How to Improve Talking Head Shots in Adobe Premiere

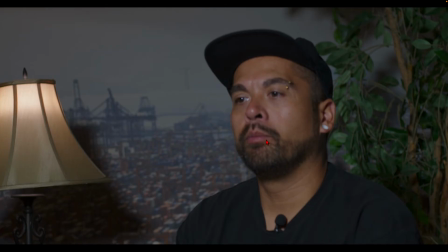Now, this is a pretty extreme soft focus,
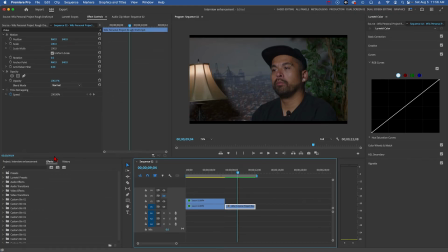and so I'm not sure how much we can do to help it, so I'm going to go to Video Effects over here in the Effects area, and open up Blur and Sharpen, and I'm going to go to Sharpen. and now
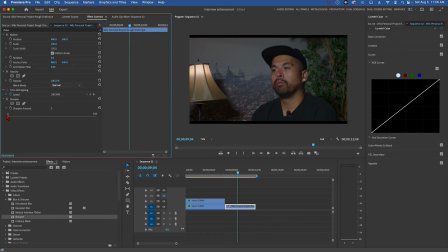we are going to grab this slider and slide it to the right and it's doing a little let's look at it full screen and
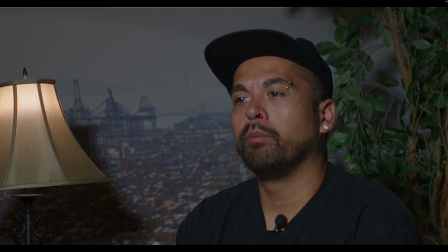yeah you can see it has this noise and it's not a whole lot sharper
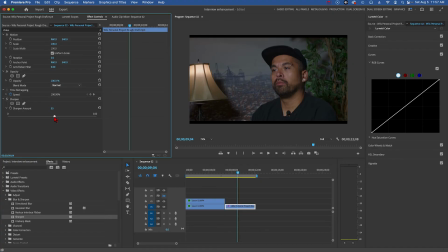so I don't think I want to go that far I'm just going to go to about 50 percent and it has less noise,
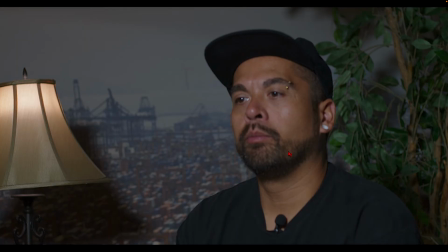but it's certainly still not sharp. What can we do?
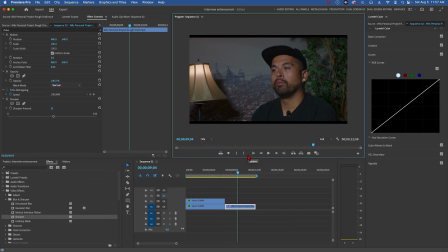Well, one of my mottos in video editing is that when you can't make something better, sometimes it actually helps to make something worse. And that's what we're going to do here.
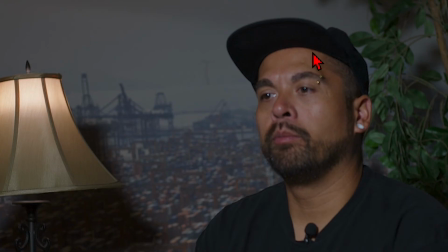Part of the problem with this shot is that David's head is clearly out of focus and the lamp is in focus.
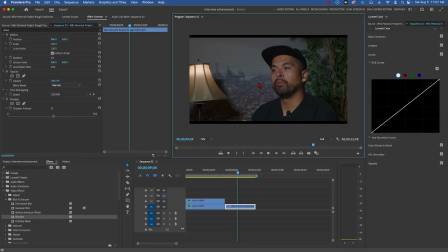Now, if we were to maybe make the lamp in the background less in focus, David might look a little more in focus. So I am going to remove the sharpening for now from this.
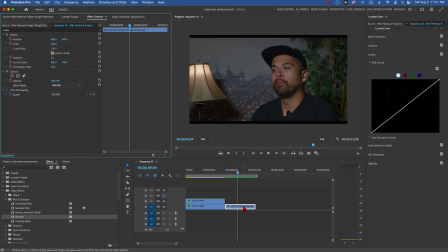And then I'm going to make a copy of it. I'm holding down the option key, dragging this upward.
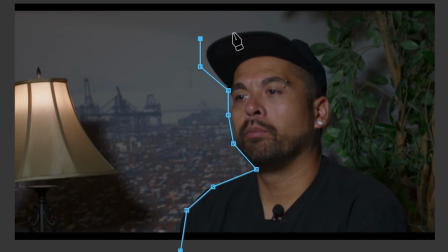And so now we're going to draw a mask around David.
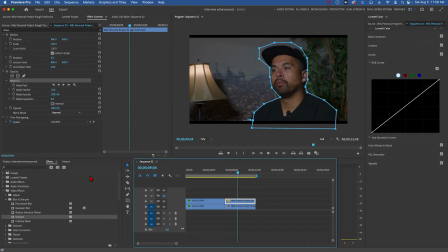And now let's apply that sharpening filter to the top layer. Let's go to 50%. Okay, now let's go to the bottom layer. And now we're going to apply a Gaussian blur. I'm going to double click here and then go to blurriness.
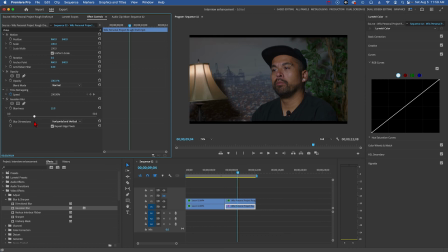And let's see what that does. Okay, the background is getting blurry. We can make it super blurry but that looks kind of crazy. Let's make it about 25% and go take a look at it. Now on a small screen this is probably going to look pretty good.
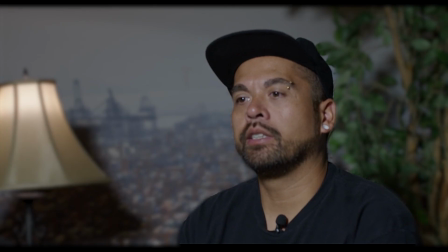On a big screen well things aren't sharp but at least David is sharper than the background. Our eyes always go to whatever's in sharp focus and our eyes should not be going to the lamp.
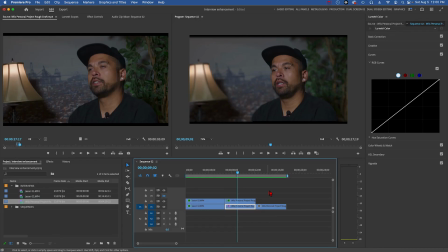They should be going to David. So I like this. The last thing I want to show you is how to add a vignette. So I am selecting the bottom layer of this gentleman's shot,
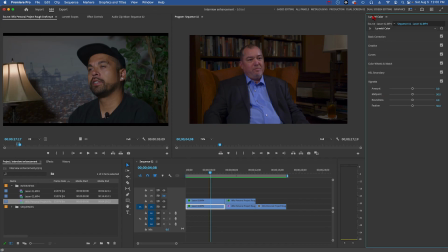going to the color workspace and to the vignette area and dragging this slider next to amount to a negative number and then you see how this darkens the corners of the frame.
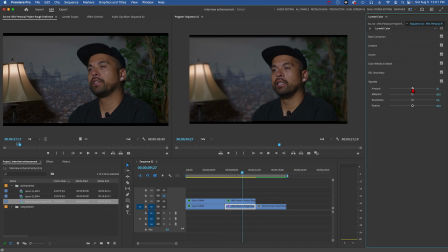Now let's do the same thing with David and notice how darkened corners makes our eyes go more to the face which is a really nice effect. To wrap up this tutorial, let's do a couple of before and after comparisons.
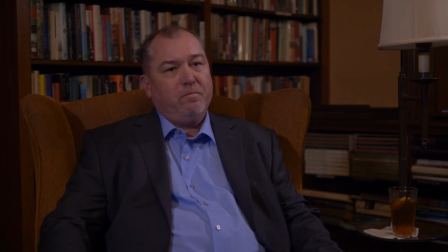Here's the gentleman in the armchair before we worked on him and after.
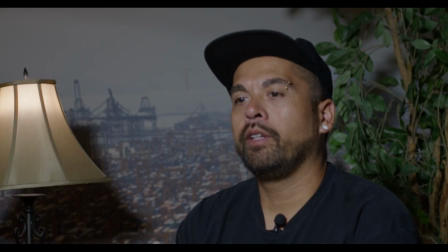I think that's quite an improvement. And here is David before we worked on it and after working on it.
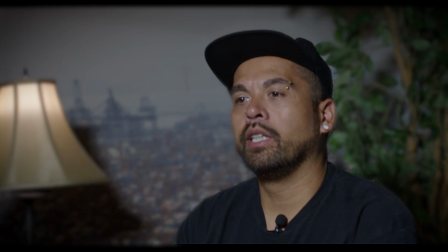And it's certainly not perfect, but I feel it's better.
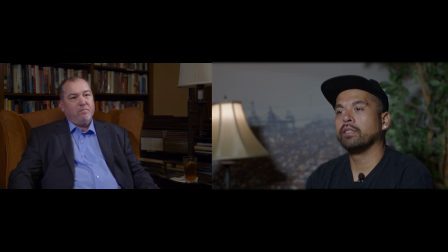So there you have some ideas for ways to fix problems and make improvements on talking headshots. Thank you.